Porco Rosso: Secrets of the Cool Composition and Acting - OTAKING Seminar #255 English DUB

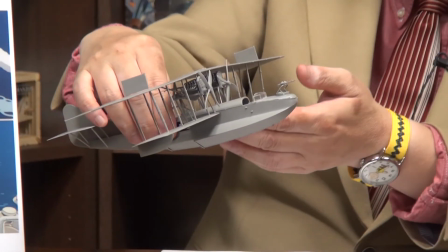(32:58)
So seaplanes or any biplanes with the wings at the bottom are extremely difficult to land.
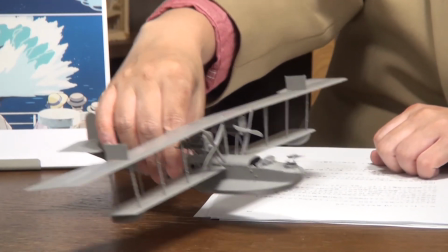(33:06)
Because it causes the ground effect as it gets near the surface. It keeps flying and won't land.
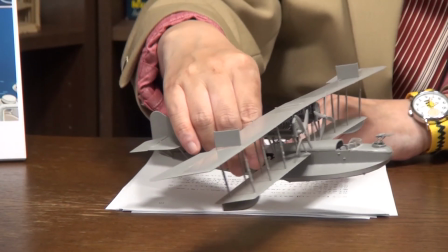(33:13)
There have been many cases where planes lost speed and stalled.
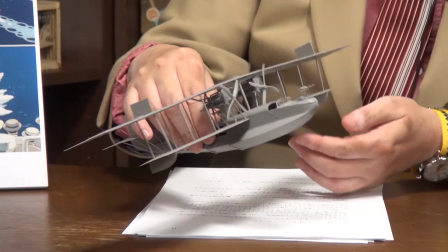(33:16)
So, it's always better to smash into the water surface when you land. During World War II, when planes landed on carriers, they didn't land from the side. Instead, they came down from above and almost dropped on the deck. That was another way to avoid the ground effect. So, this type of plane was difficult to land. It tended to float and land further ahead due to the ground effect. So the pilots intentionally dropped the plane on the water. Mama Yuto might have tried to utilize the resistance from the water to stop right in front of the ship. As you can see, Mama Yuto is busy working. Meanwhile, Porco is completely unaware that he is about to rescue little kids instead of female students. So, Porco triumphantly gets on his plane, Savoya.
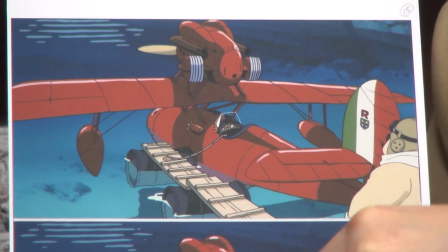(34:31)
He walks along the pier and gets on his plane while avoiding the rear wing. Take a look at these two pictures and compare the two.
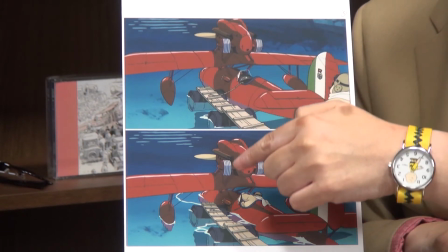(34:40)
Look at the propeller next to the cockpit. The propeller on the picture below is very close to the water surface.
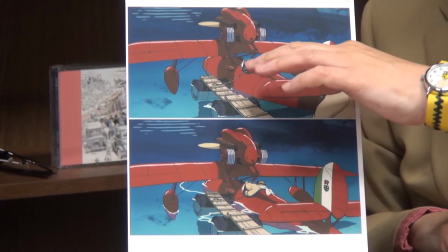(34:49)
So the plane sinks as Porco gets on the plane because of his weight, and the drought gets deeper.
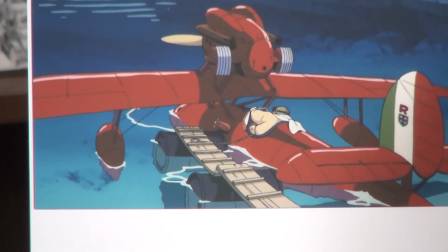(34:57)
It is a subtle description, but I think Miyazaki does it beautifully.
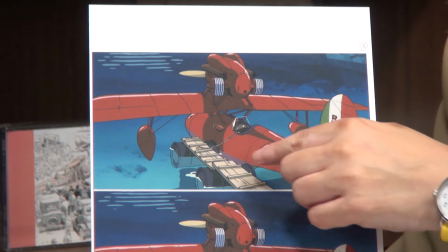(35:05)
Porco avoids the rear wing because he is too fat and doesn't have enough space to walk. He skillfully maintains his balance to avoid obstacles. This behavior is extremely human. The depiction of the Savoya sinking as Porco steps in captures the physics of the situation. Miyazaki is completely in control of both human element and the physics in this single cut. That's why this scene looks so real. You can see the same level of accuracy in the characters in the anime film in this corner of the world. But in this case, Niyazaki combines the human and the inanimate to great effect. It looks so real that you feel like you want to go there. After Porco gets on the Savoya, he turns the crank handle really fast.
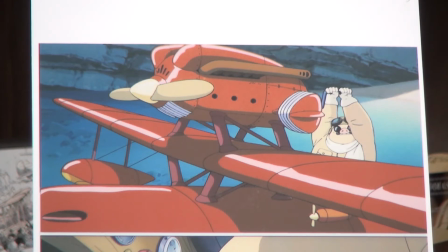(36:03)
You hear a heavy whirring sound, and Porco steps on the lever with his foot to turn on the engine.
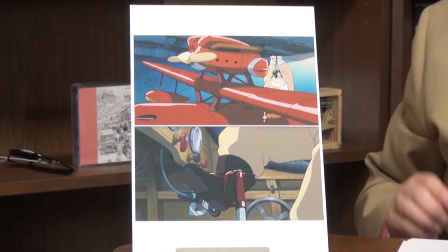(36:12)
This handle he's turning is like a gigantic version of a flywheel. It's made of iron or steel. I'm not sure about the material, but basically you turn this flywheel sufficiently until you have enough rotational energy.
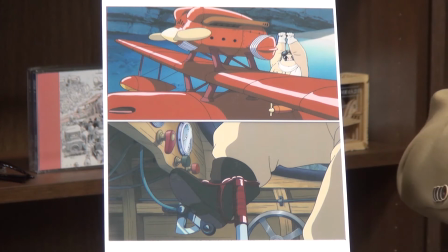(36:30)
And then you step on the lever to transfer the energy to the engine. So I guess you could say it's like a manual self-starter in a car. The reason why Porco uses his foot to move the lever is because usually this is an engineer's job, not his. Engineers do that kind of thing. But since he always attacks the air pirates by himself, he's gotten used to being alone. So much so that he has even started using his foot. Maybe he felt frustrated in the beginning, but he must have gotten used to it.